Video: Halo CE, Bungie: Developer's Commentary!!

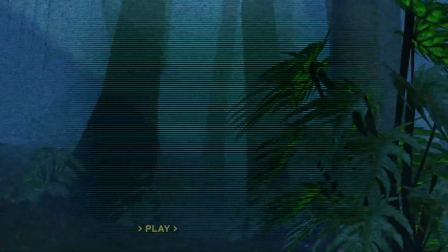So what is this video effect? Jamie probably helped him. They did it together.
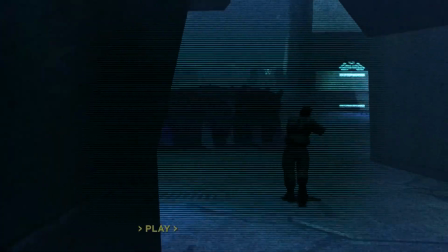Now, pretty much every time I'm not pointing the camera at the action, it's to avoid an animation pop, spawning a character, something that was bad. Play. And I think I must have tried to record this because I ran all the guys through and then tried to record a camera.
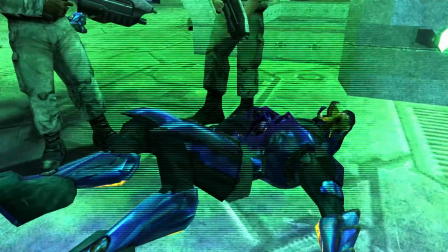And all this camera stuff is being recorded in real time. So he's just going through and trying to make it work.
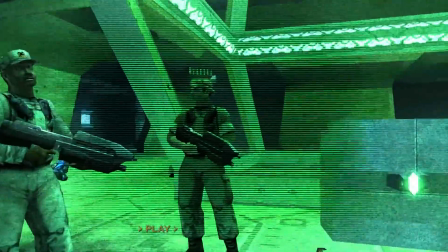I like how that lead is made of concrete when he kicks in. Wait, was he? Yeah. He doesn't move it off.
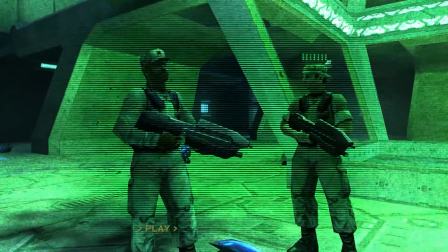See, look, I'm looking away, because keys is about to pop off screen. Oh, hey, keys.
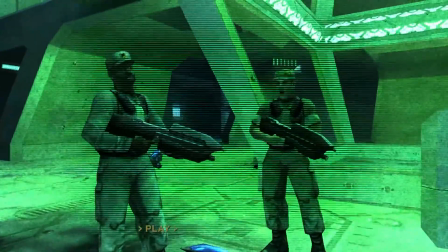And this is all playback stuff. This is me, mouse and keyboard, in our tool, controlling every single character. Those were the good old days. I don't remember them as good, precisely.
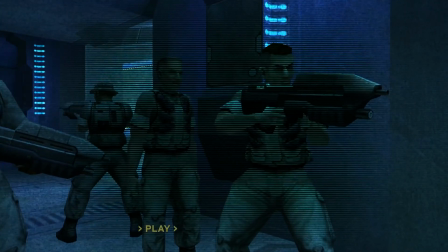They were old, though. They were old. They were old.
Well, let's get this door open.
But good voice acting covers everything.
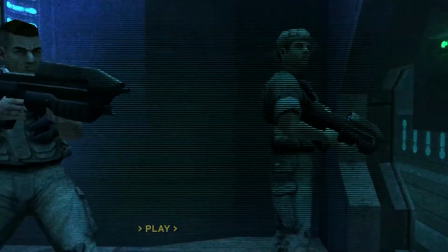Like, watch, he's gonna pop before he does his custom animation, so look away. Pop! Here he goes.
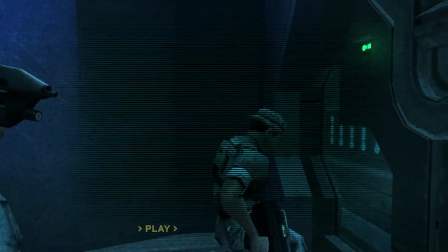Look back. Hey!
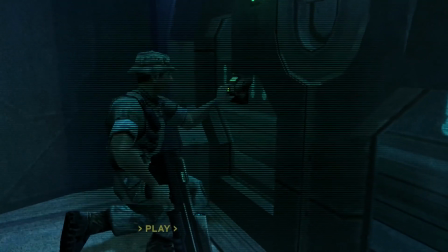And that's what the chief saw. That's right, that's the same thing.
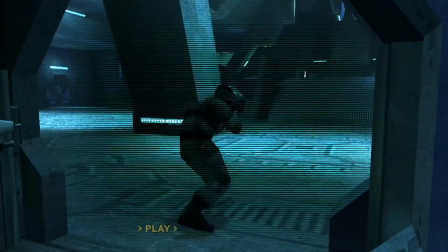And now we're going into the room where the chief was last seen. Marty, I noticed there's no music here.
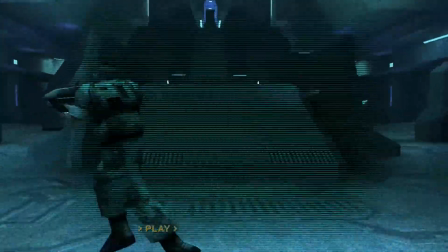What was that choice about? Oh, it's all ambience. If you guys are listening closely, there's really cool, spooky ambience here.
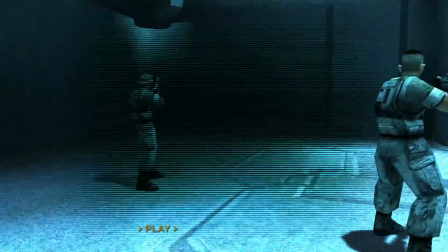you don't want to hear it it's just spooky yeah this is actually at the name of the pieces now wait spooky one you hear the gun noise every
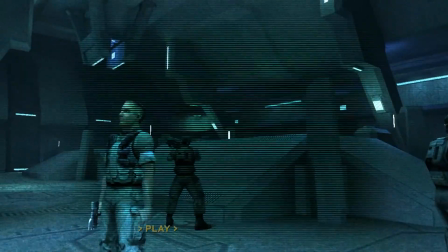time you spawned a character in halo one it made the reload sound oh and halo two halo two and halo three by the way jason
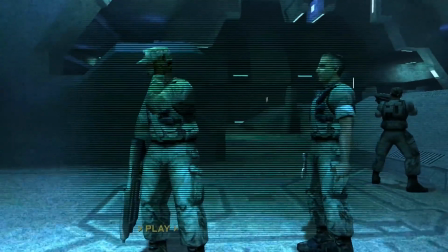oh wait private carney chris carney ladies and gentlemen look how casual keys looks Now, the guy's obviously dying.
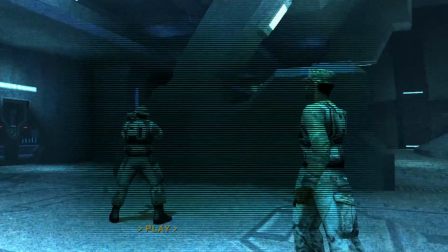Mendoza. Do we know how much Scully was going to kick ass before we cast him? No, yeah, actually.
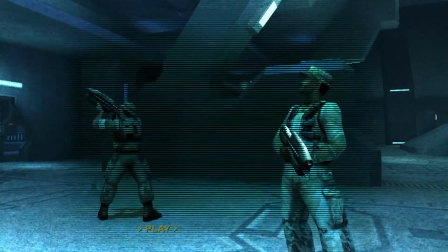No. When he came in, he was great. David Scully, Sergeant Johnson. How many times did Sergeant Johnson die in this game?
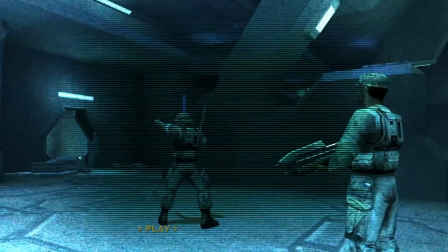Look at Four Keys doing his playback animation with his neck. Ah, yes. Here they come, busting out.
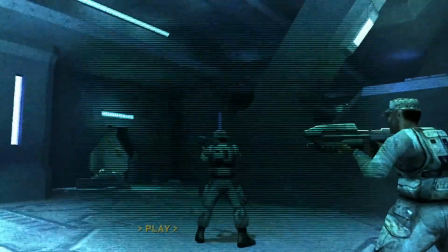First time ever, the party hats. They're not so much busting as getting stuck on the door.
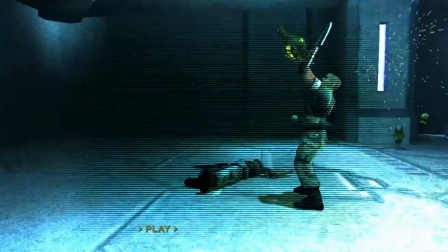Wait, here comes one. Those things are big. Yeah, they are big.
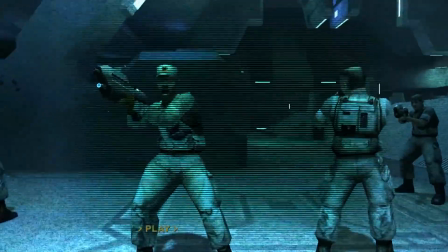It's like they're getting mobbed by turkeys. Hey. Boy, that was some bleepable language from turkeys.
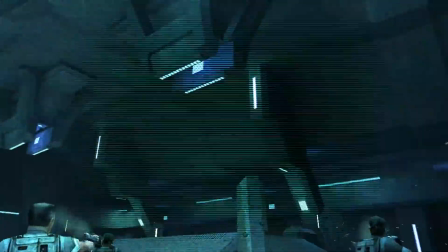Now, there's this bug, I don't know if this is money, but where an infection form would invariably affix itself to Keeza's crotch. Just start munching away. This is all just AI, like spot infection forms and let it happen, right?
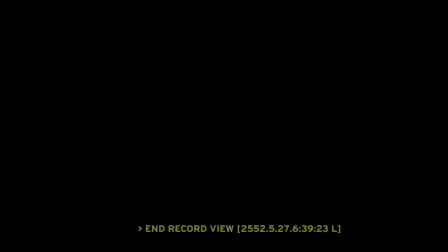Well, that's why I had to capture that movie a couple of times, I swear. Because of the crotch diving of the infection form?
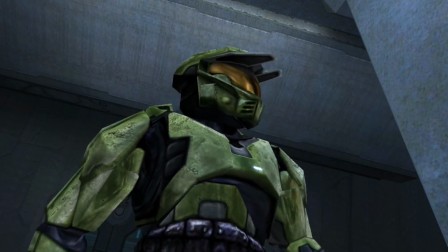Well, now the chief, he's worried. Now, this is where... It's all right here.
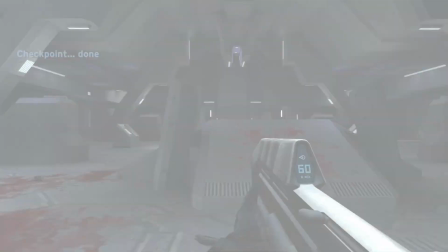What Jamie wanted to do here is immediately have, boom, the flood attack.
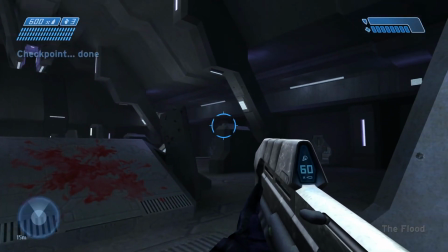And I said, please, just give me a little time to say, all right, this is a creepy place.
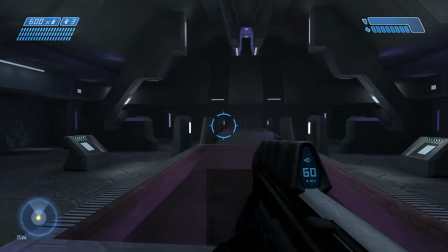You saved Haylil 1. I did. Right here. Right here. Jamie would have been out of control.
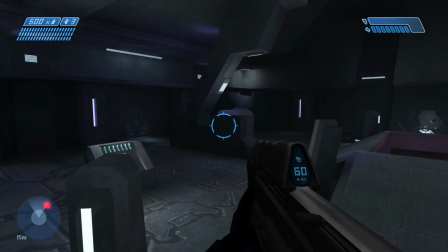And then, here come the party hats.
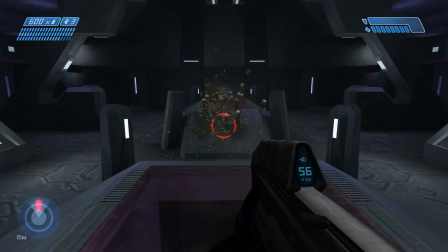Wow, that looks cool. Oh, man, that is so cool. Ah, yeah, Marty, way to build anticipation.
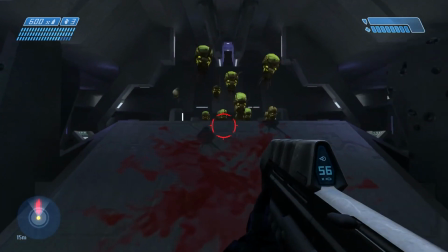The only time we could get more than, like, four enemies on the screen at once in Halo 1 is if they were infection forms.
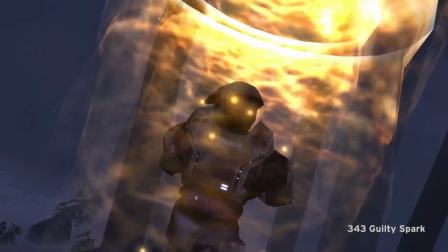Oh, wow, look at the field of view on that shotgun. Now, the name of that level was... Wait a minute. What was the name of that level? Because that was 343 Guilty Spark there.
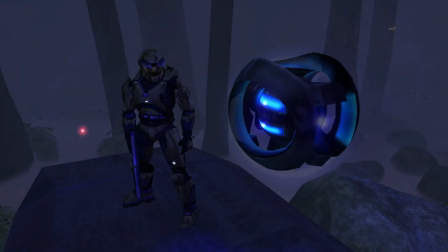That was a chapter title. That was a chapter title. What was the name of the level?
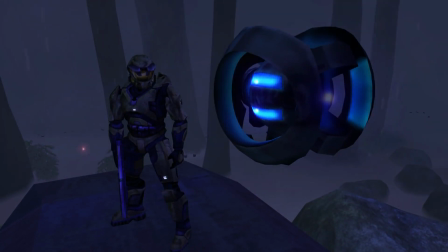I'm trying to listen to the light bulb. Poor Spark. He didn't have any custom animation or playbacks in that scene.
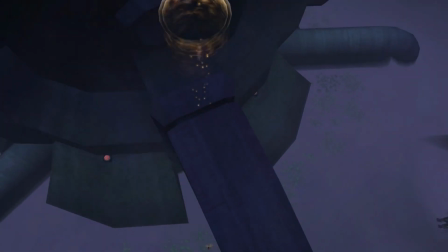But he could look to points. You saw right there where I could script him to look down or look up or look right or left.